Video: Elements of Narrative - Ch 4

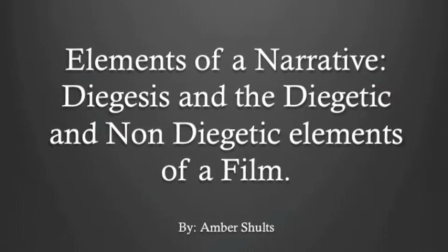A narrative film is a fictional story that is structured into acts that establish, develop, and resolve character conflict.
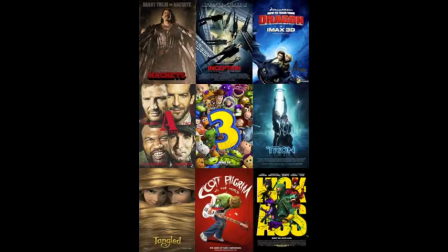When we think about it, most movies contain some level of narrative. Actually, the style of narrative permeates more than just film.
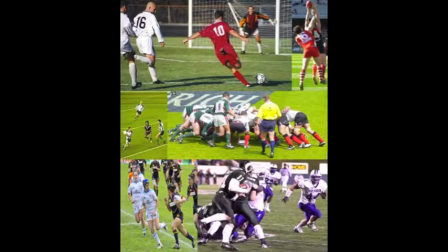It infuses our culture and our lives. Whether we're describing a sporting event, relating a dream, or telling a joke,
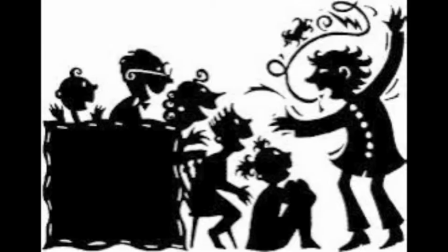we as humans tend to order events as to convey meaning and engage the recipient.
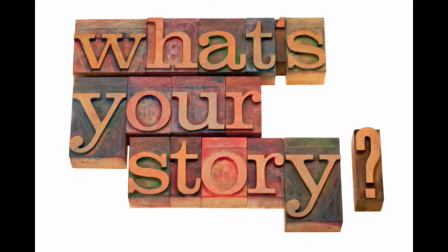There are many different elements that make up and contribute to the telling of a narrative story, in particular within film.
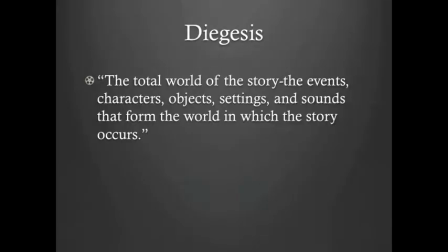One particular element of cinematic narratives is diegesis. Diegesis, according to the textbook, is the total world of the story.
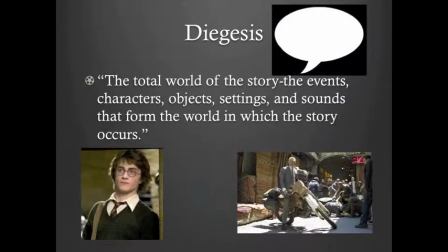This includes the events, characters, objects, settings, and sounds that form the world in which the story occurs. The elements that make up the diegesis are the diegetic elements.
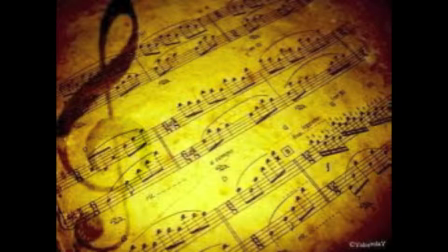There are also non-diegetic elements, those things that we see and hear on the screen that come from outside the world of the story,
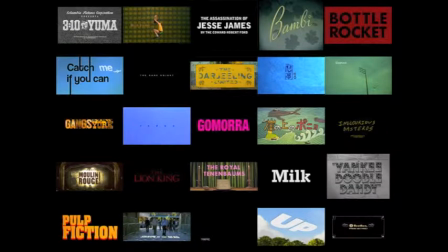such as the score, movie title, credits, and voiceover comments from a third-person voiceover narrator.
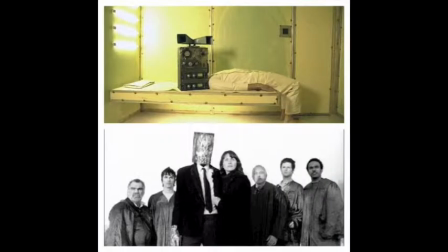Now let us analyze two particular short films, Bartholomew's Song and Death to the Tin Man, and how they use diegetic and non-diegetic elements in developing their narratives.
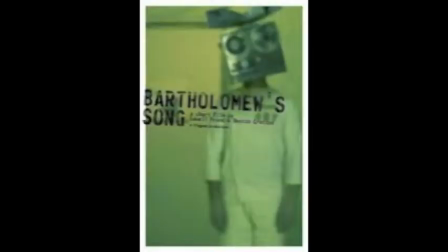Bartholomew's Song, a 2006 short film, was directed by Destin Creighton and Frank Lowell.
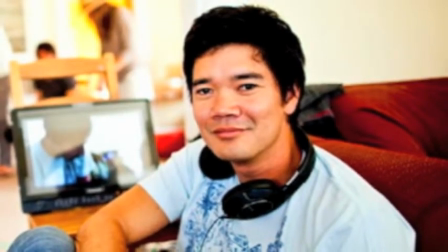Destin Creighton has written and directed several short films besides Bartholomew's Song.
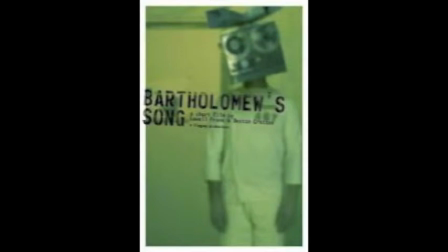His most popular short film is Short Turn 12, which won the U.S.
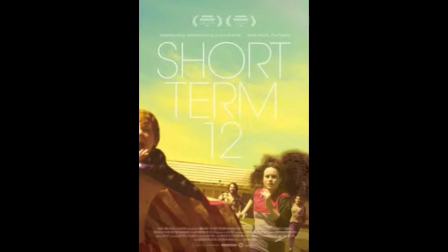Jury Prize at the 2009 Sundance Film Festival and was shortlisted for the 2010 Academy Awards,
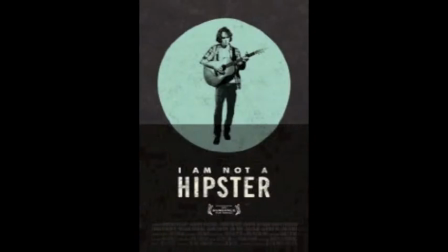prompting the director to shoot a feature version. His feature film debut, I'm Not a Hipster, premiered at the 2012 Sundance Film Festival.
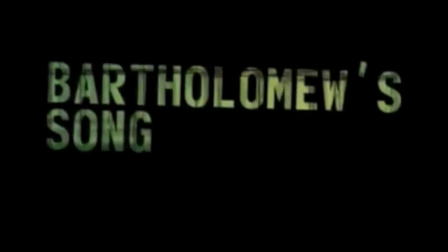Bartholomew's Song was nominated for a 2006 Academy Award for Best Short Live Action Film in the student category.
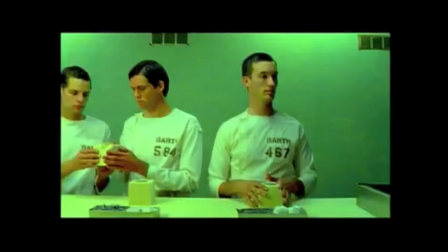The narrative focuses on a man who lives in a dystopian society that values conformity.
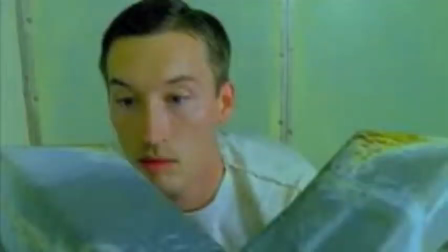Upon finding a music player, he begins to question the world he lives in, and in his last act, breaks conformity in order to share the beauty of music with others.
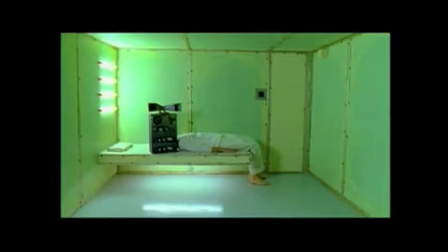Bartholomew's Song essentially contains only diegetic elements. The film even lacks a score. But as we can see from this clip I'm about to show,
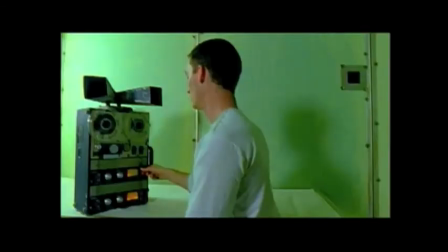the lack of a score is an important part that makes the world within the movie feel so sterile and bleak.
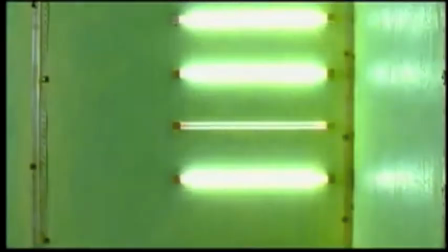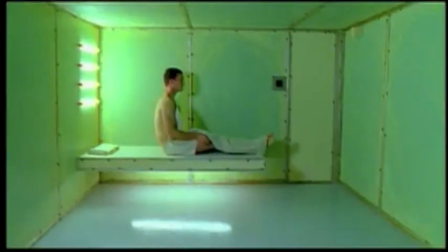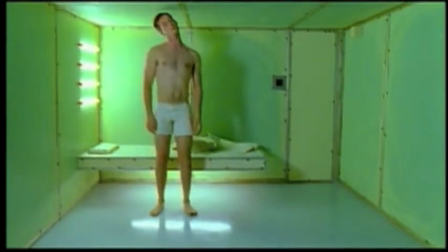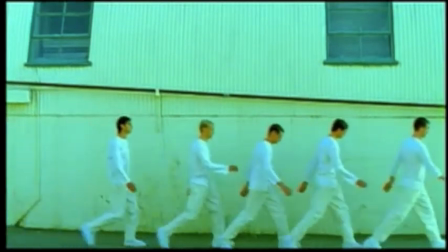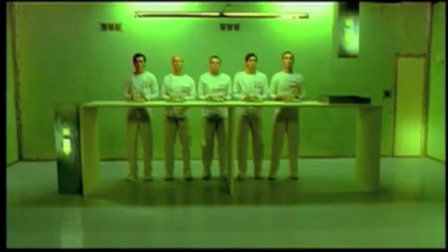Place component A on component B.
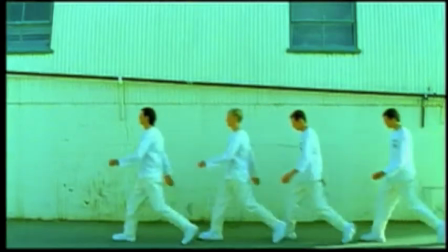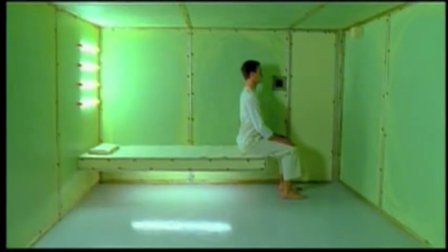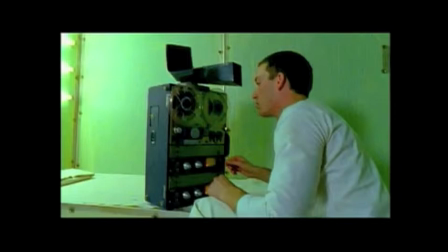While the lack of a score helps to make the world of the film more bleak, it also helps to emphasize the beauty of the music when it is played by the music box. The music breaks the silence and creates a pleasing sound, contrasting with the bleak and ambient sounds that associate with the world of conformity.
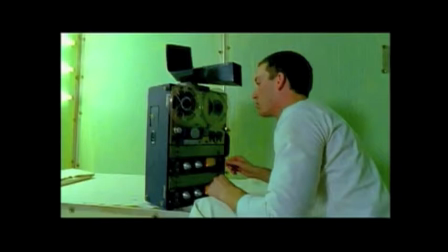Now let us look at another clip from Bartholomew's Song.
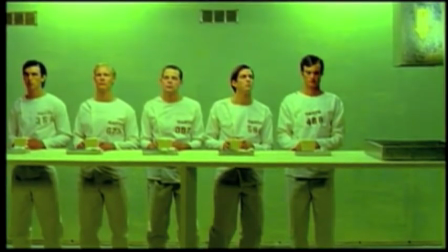In this scene, Bartholomew 467 has just shared his song with the other workers.
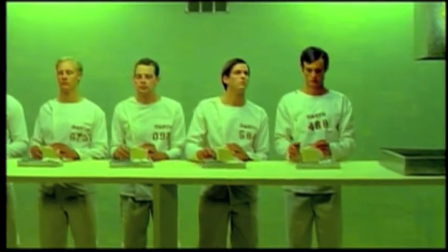Now when we view the final clip of this film, it may seem as though the music is a non-diegetic element,
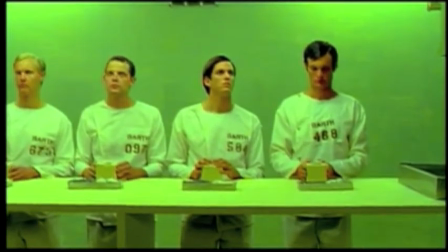but really, the music is coming from within the head of Bartholomew 584.
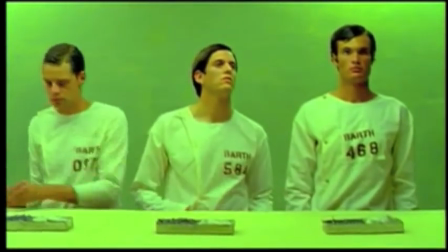This is conveying that the music of Bartholomew 467 and all that it represents lives on in 584.
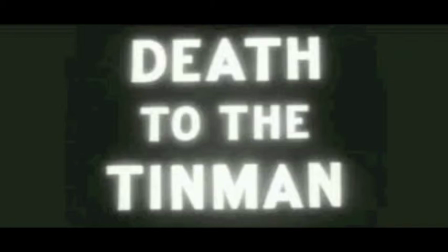Now let us analyze the film Death to the Tin Man.
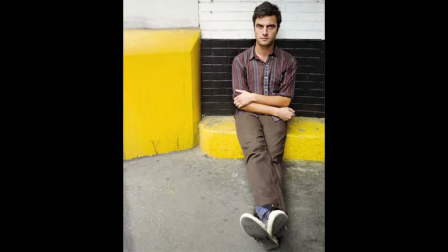Death to the Tin Man was directed by Ray Tintori as his undergraduate thesis film for Wesleyan University's Film Studies program.